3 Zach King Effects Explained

Hey, what's up guys, welcome back. Today I'm going to be explaining 3 different Zach King effects and showing you how I recreated them. Zach King has been a huge inspiration of mine for years now, and every time I see a new effect of his, I swear I watch on a repeat for like 10 minutes straight trying to figure out how he did it. So I challenged myself to see if I could figure out how he does some of his effects, and this is my best attempt at creating 3 of my favorites and showing you guys how I think he did them. But really quick, before we jump into that, I would like to thank Nvidia Studio for sponsoring today's video.
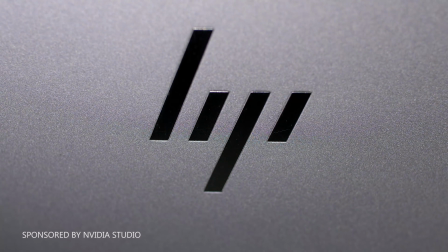26s
I recently started using the HP NV15 laptop, which is part of the Nvidia Studio lineup,
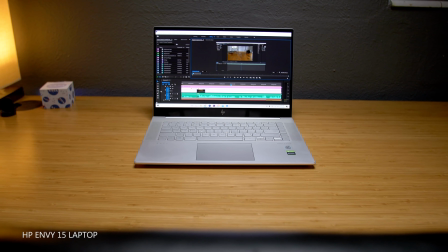32s
and I have immediately seen a boost in performance while editing in Premiere Pro and After Effects.
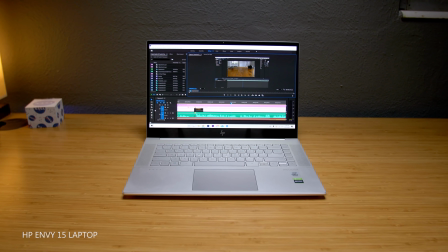36s
This entire video was edited using this laptop, and I'll leave a link down in the description with more details.
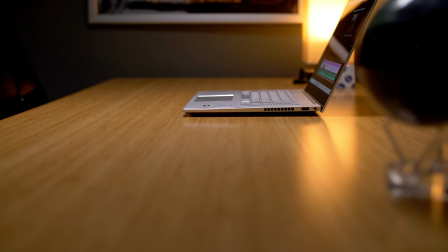41s
I'll also let you know a little bit more about Nvidia Studio a little later in this video. But alright, with that being said, let's jump into the first effect.
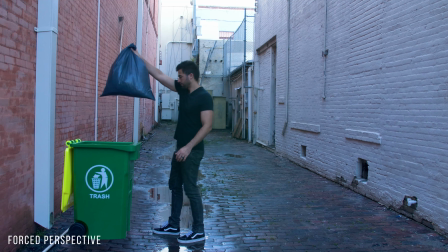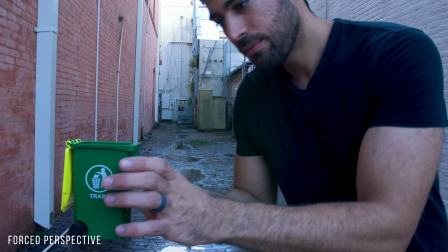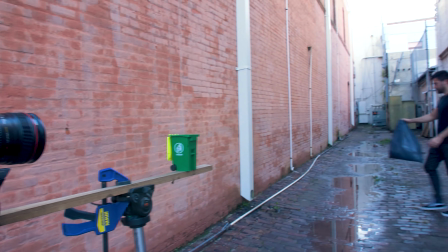60s
So for this first effect, I shot one clip locked off on a tripod and broke it up into 3 different parts.
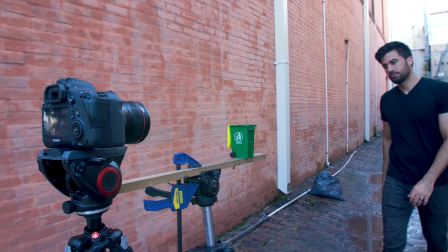66s
The first part was created using a technique called forced perspective. It's an optical illusion where you can make something look larger or smaller depending on the distance it is away from the camera.
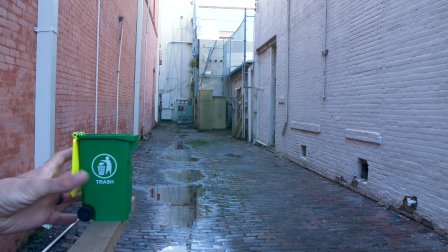74s
I positioned a toy trash can on a wooden platform close to the camera so it would look larger on screen.
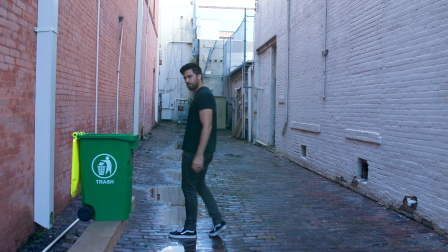79s
Then I moved myself further back away from the camera until the trash can looked like a realistic size in relation to me.
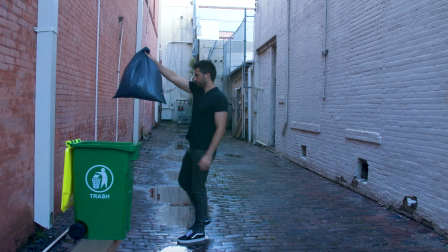84s
After that, I acted out like I was throwing some trash away and simply dropped the bag onto the ground.
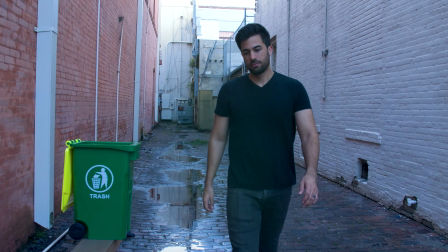89s
I made sure to line up the bag perfectly so it looked like it was going directly into the middle of the trash can.
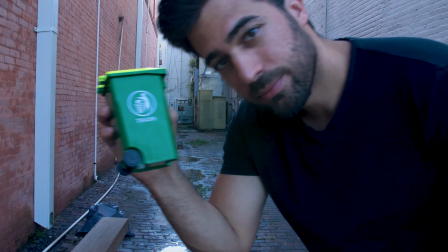94s
Then I walked over and picked up the trash can off of the wooden platform.
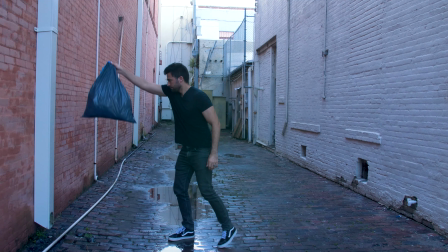97s
For the second part, I removed the platform from the shot and went over and picked up the bag of trash, then dropped it straight back down into the same spot.
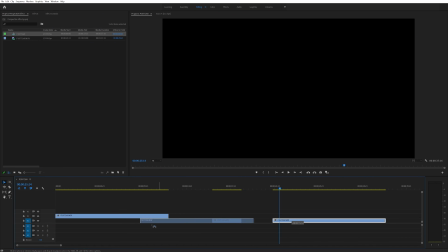103s
And for the third part, I cleared everything from the frame to get a clean plate. In Premiere, I stacked the clean plate underneath the main part of the footage and masked out the wooden platform.
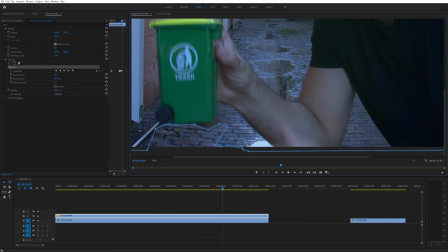111s
I also made sure to animate this mask around my hand and to move with the trash can as I picked it up so you couldn't see the wooden platform or the bag on the ground.
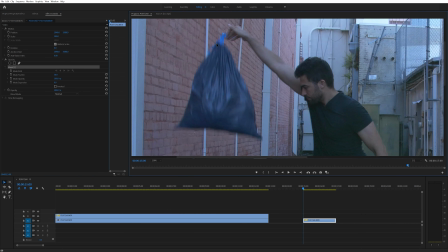118s
Then I took the shot of me dropping the bag without the trash can in it and created a mask around the bag.
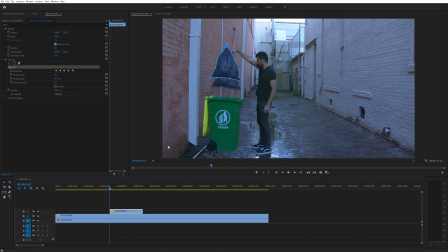123s
I trimmed this down to only a few frames and stacked it on top of my main footage, making sure it started at the point right after I let go of the trash bag.
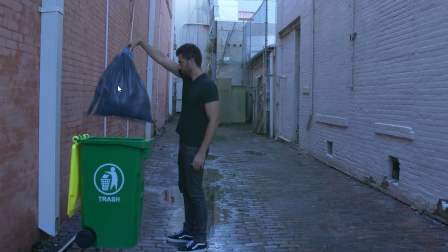129s
I adjusted the position, scale, and rotation so it would match perfectly with the trash bag from the main footage.
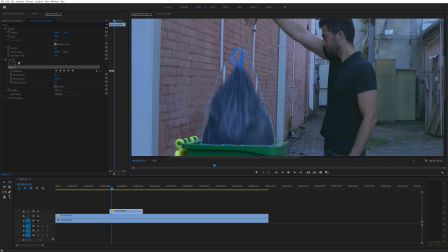135s
Then I simply animated the mask on the bag as it fell to the ground, making it look like it disappeared into the trash can.
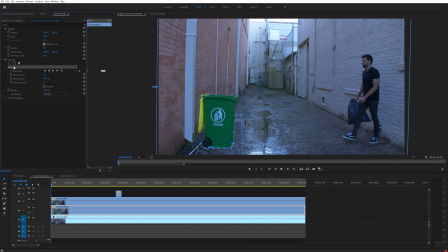140s
I also duplicated my main footage and selected the layer right above the clean plate. I deleted the original mask on this layer and created a new mask on just the bottom part of the trash can. Then I added the drop shadow effect to this layer and checked the shadow only box.
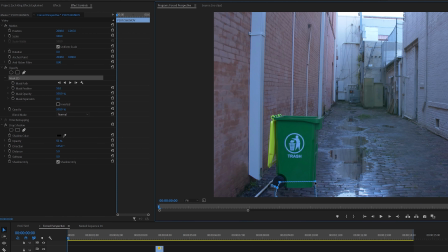153s
I also slightly repositioned this layer and adjusted the mask until it looked like the trash can was casting a shadow on the ground.
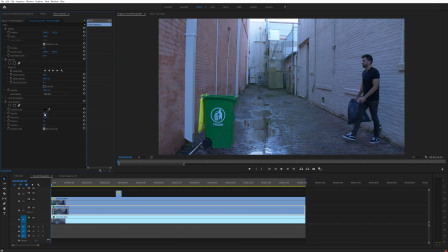158s
Then I changed the mask feather to 47 and adjusted the opacity on the drop shadow effect until I got the look I wanted.
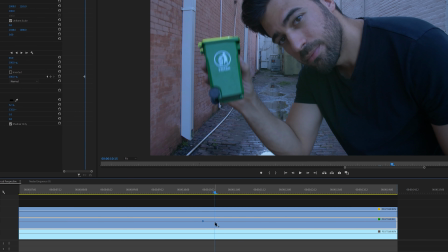164s
And then the last thing I did was fade the opacity of the shadow layer down to 0 as I picked up the trash can off of the ground.
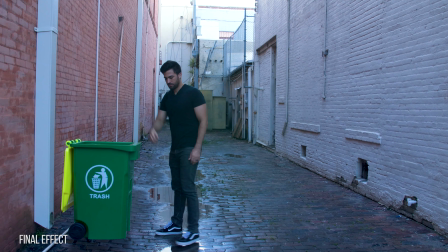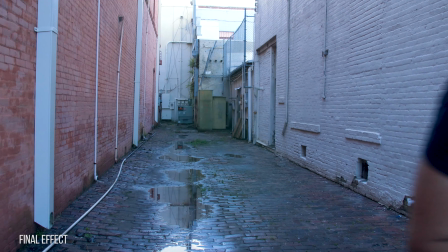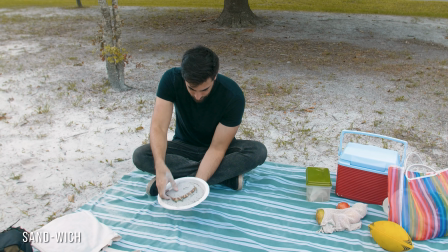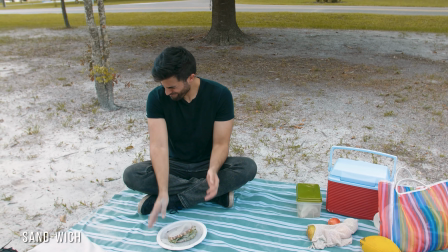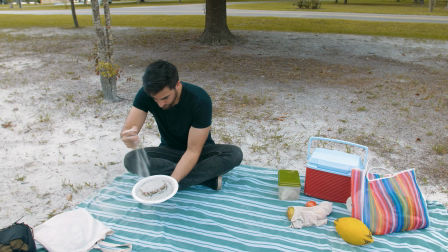198s
For this shot, I filmed 2 separate clips. The first one was of me holding a plate with the sandwich already on it and covered in sand.
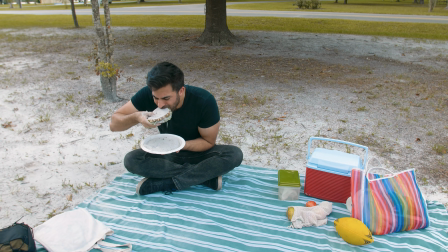204s
Then I picked up another handful of sand and poured that over the plate. I made sure to angle the camera to where it was looking down at me and that I tilted the plate slightly forward while holding it.
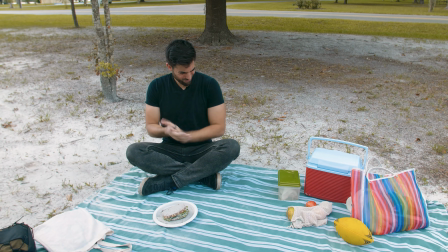212s
I did this so that the sandwich wouldn't stick up over the sides of the plate and make things more difficult.
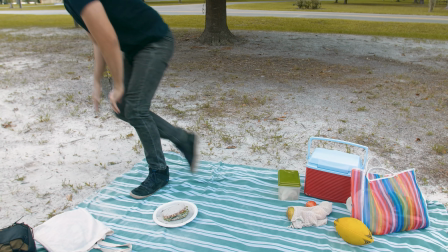216s
Then I took a nice big bite out of that sandwich and had sand stuck on my teeth for like the next 24 hours.
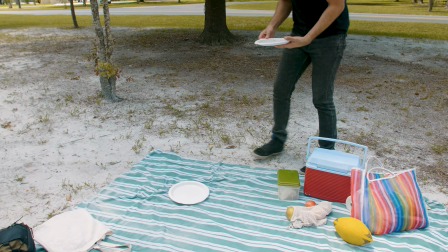221s
The second shot, I filmed an empty plate on the ground and made sure it was in the same lighting and that I positioned it at a similar angle as the plate I was holding.
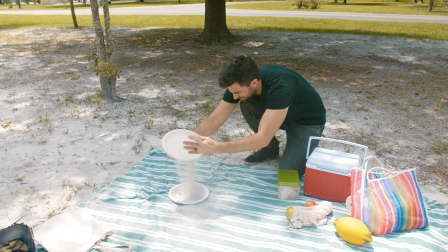228s
Then I also poured some sand into this plate. I should have poured the sand in this shot from the same angle that I poured the sand from my first one.
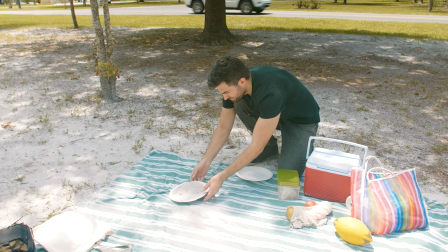234s
This makes it easier to match up the streams of sand being poured between the 2 shots, but I think it still turned out okay.
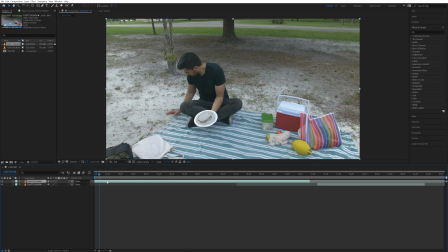239s
Next, I brought both of those clips into After Effects. I selected the clip of me holding the plate and tracked it inside of Mocha.
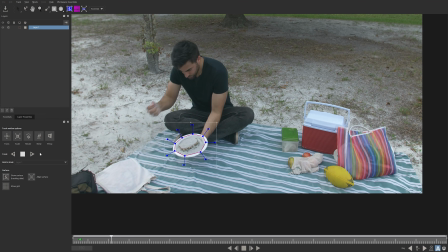245s
I tracked this clip up until I was done pouring the sand over the plate.